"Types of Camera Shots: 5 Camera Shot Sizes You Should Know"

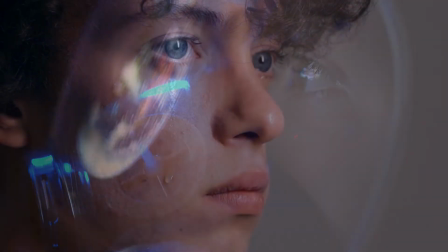4:07 These details can often show the audience the complex inner world of the characters, which feels more powerful.
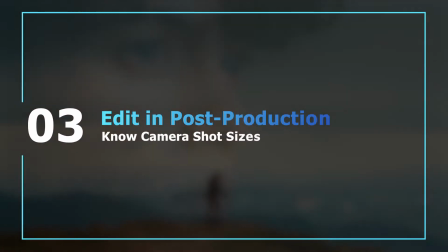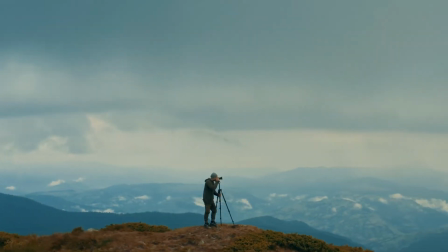4:22 Shot size is pretty important in the pre-production stage.
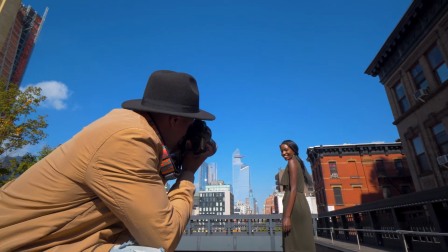4:27 We need to plan and organize the shot sizes before shooting.
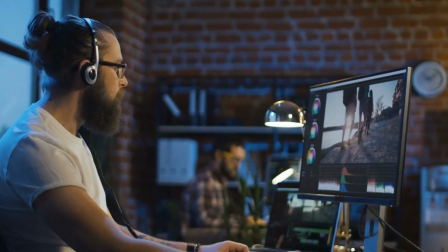4:32 However, sometimes we might also want to adjust the shot size in post-production.
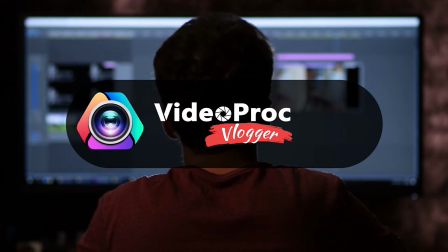4:39 Luckily, it's easy to do by using VideoProc Flagger. There are 3 easy methods to achieve the target.
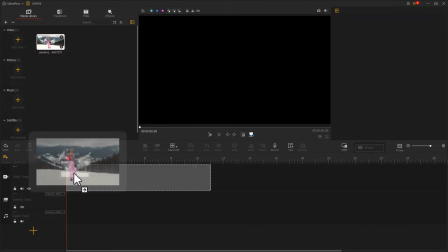4:47 Method 1. Drag the clip to the video track. Click on the Layout rectangle button.
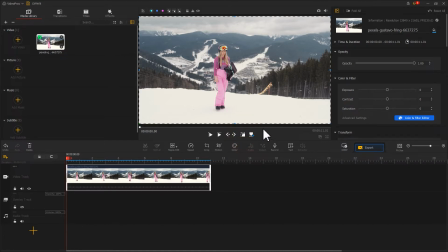4:55 Drag our mouse to resize.
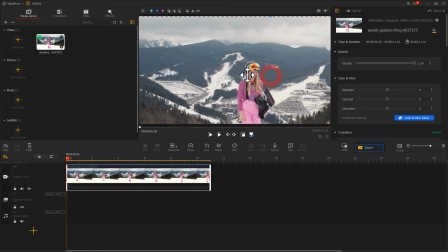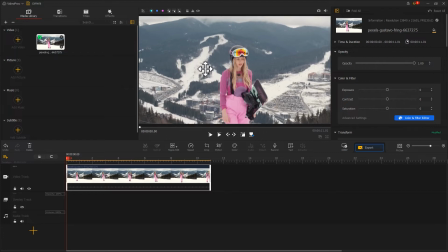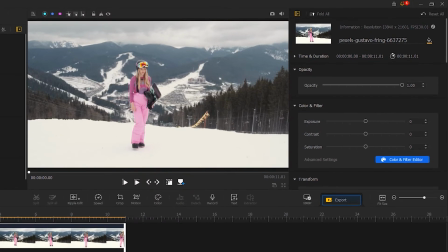5:07 Or we can go to the Inspector panel and find the Transform section. Adjust the scale and position.
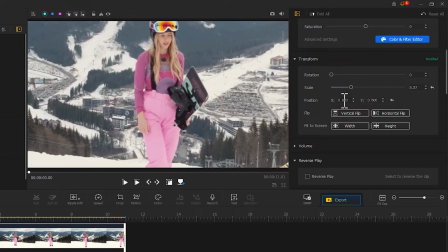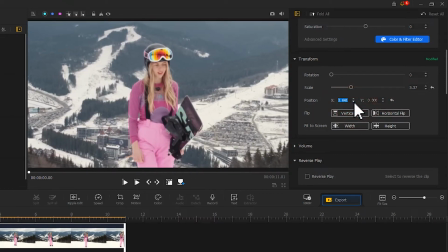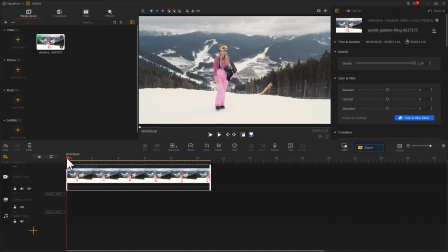5:27 As for the second method, let's click on the crop icon located on the toolbar.
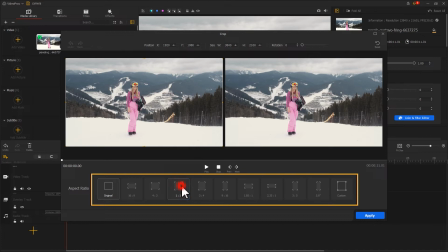5:34 We can choose the preferred aspect ratio, and then adjust the cropping box to build the needed shot size.
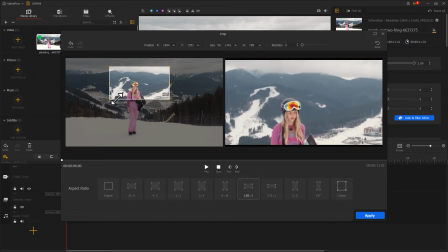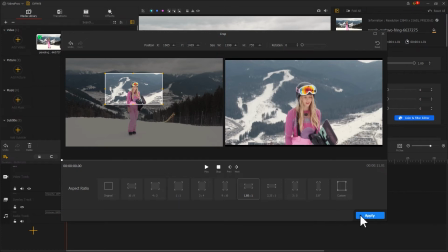5:51 After that, click on Apply to confirm the adjustments.
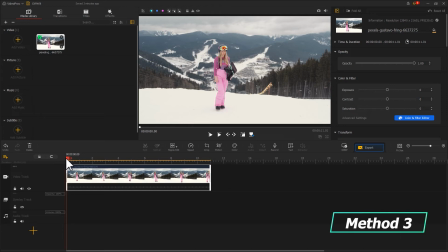6:00 Now let's take a look at the third method. We use the motion feature.
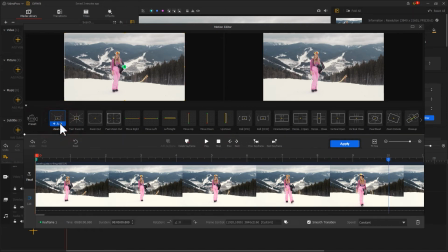6:07 In my case, I select the Zoom In preset. The software generates keyframes automatically.
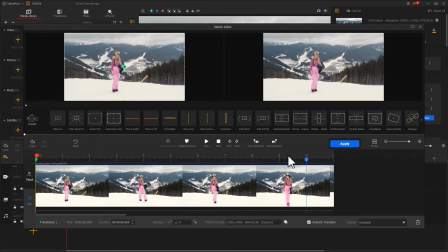6:15 Adjust the parameters for the keyframe.
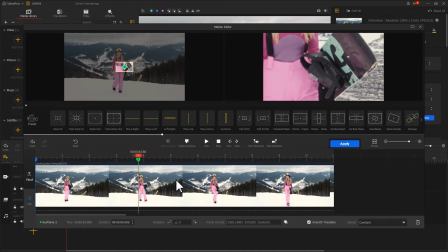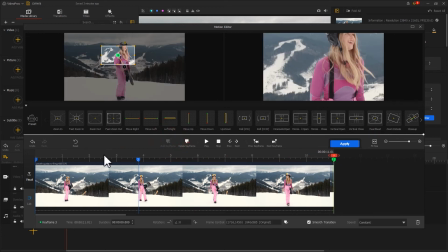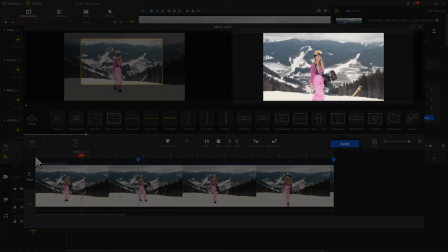6:40 We can find it's not just changing the camera shot size,
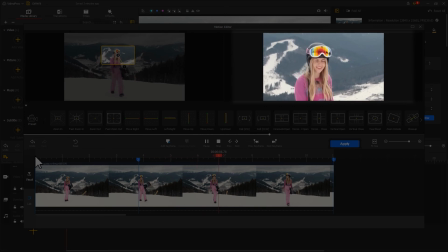6:44 but also showing the shot size gradually changes from one type to another,
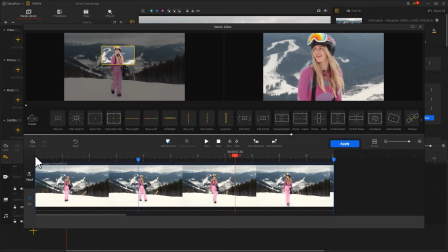6:50 which gives a feeling of pushing and pulling the camera. Isn't it great?
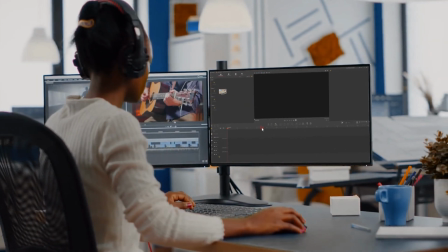6:58 Alright, that's all for today.
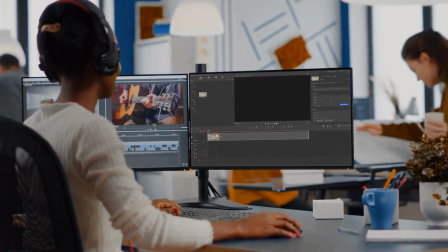7:00 If you want to see more creative tutorials of different types and topics, don't forget to subscribe to our channel.
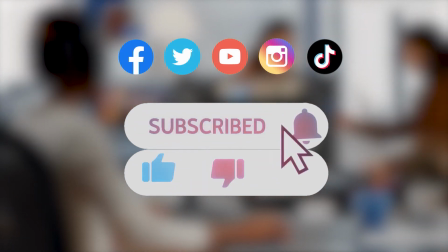7:08 Hope you enjoyed it. Bye!